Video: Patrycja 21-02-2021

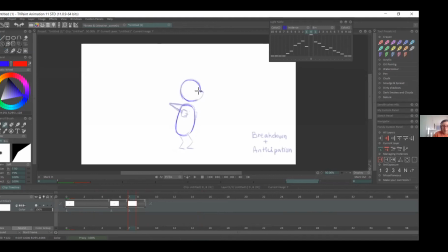Bu pozisyonda her şey oldukça gergin. Kuyruk ve vücut oldukça gergin ve dik bir pozisyonda olacak. So again, I'm kind of redrawing the body because the body's not changing much.
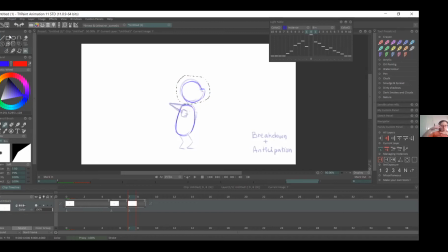Even though she's she's only squashing because of the legs. She's not squashing her body. Like if she was trying to maybe jump or something. So. Evet, burada vücutta çok fazla bir değişim olmuyor.
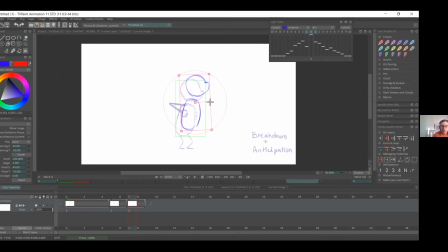Yani bir squash olsa bile daha çok bacaklarda hissediliyor bu hareket. Vücutta böyle derin bir squash görmüyoruz. So the only thing I did is just rotate the head so it's looking upwards. Burada yapacak olduğum tek şey kafayı birazcık oynatmak ve yukarı doğru baktırmak.
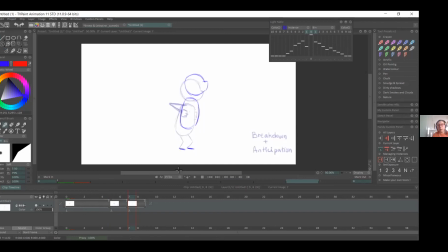So also always be careful of feet. Unless she's going to move back and forth, they try to keep them in the same spot.
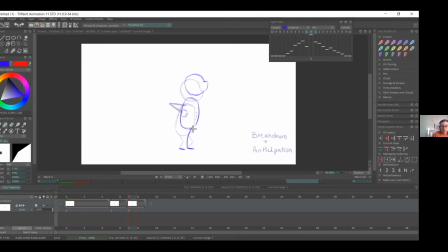Evet, ayak konusunda dikkatli olun. Eğer ileri geri gitmiyorsa karakter, ayak hep olduğu yerde dursun. So here we have, she's a bit taller than in the first frame, but that's because,
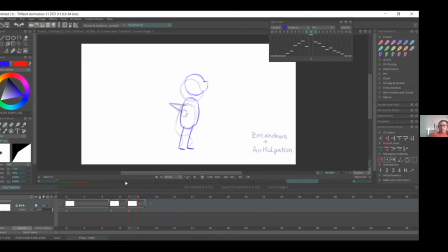we're emphasizing the point that she's making when she's talking. Evet, burada karakter bir önceki poza göre biraz daha uzun. Ama bu uzunluk karakterin konuşmakta olduğu
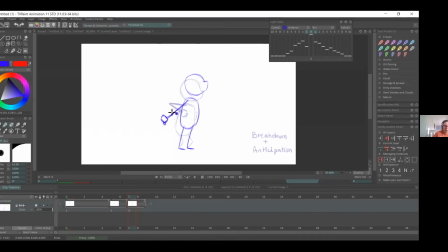yöne dikkati çekmek için o tarafa doğru uzamış bir vücut açısı şeklinde bir uzunluk. So here we have the pose, and now I've added a stretched out arm,
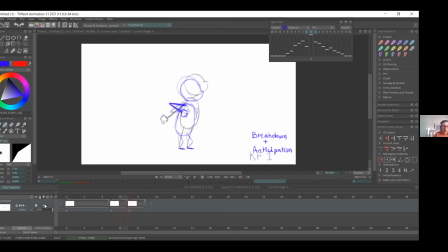so you can see it when you're scrolling frame by frame. You can see the kickback from it. it like punches out. Can get the energy from it.
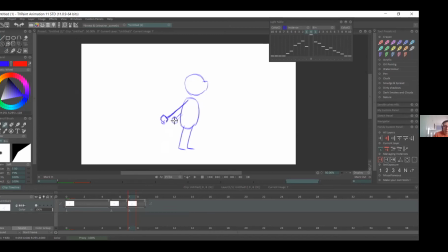Evet. Burada frame hareket ettirirsem yumrukların böyle dışarı doğru çıktığını artık görüyorsunuz. Burada vücudun enerjisini hissedebiliyorsunuz kolun ve yumrukların hareketiyle birlikte.
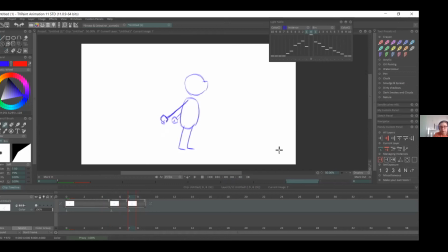So, and again, so the hands are still fists, and they're facing outwards. Eller hala yumruk pozisyonunda, aşağıya doğru gösteriyorlar.
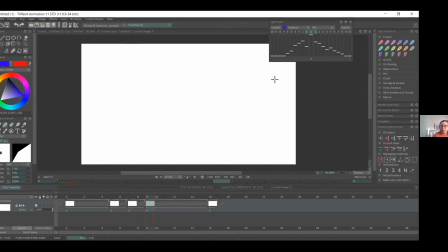So, and the next position for it was, so she goes up and then she kind of rests. So you have the pop and then a small drop to the
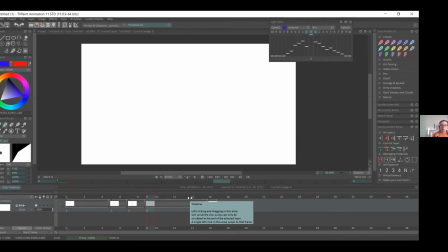normal height, and she's not too stretched out. Evet, bir sonraki pozda ise, şimdi bu pozda karakter çok uzamıştı. Bir sonraki pozda normal boyutuna geldiğini göreceğiz.
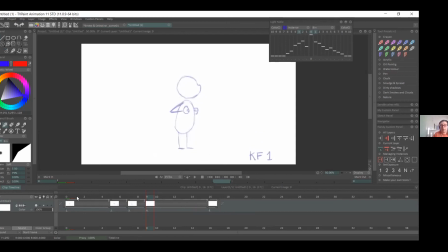So I'm going to reference the first frame because that's like the traditional height for the character. So burada ilk kareyi referans olarak alacağım.
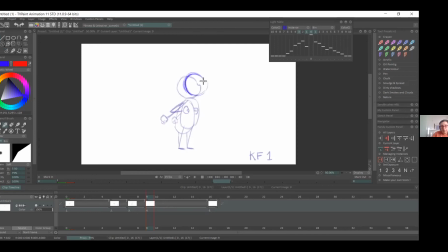Çünkü ilk kare karakterin normal boyutunda olduğu bir kareydi. So, in small bits, you can like make an emphasis. So like here, you can see how much longer her legs are. But that's because like when you're exaggerating, that's okay.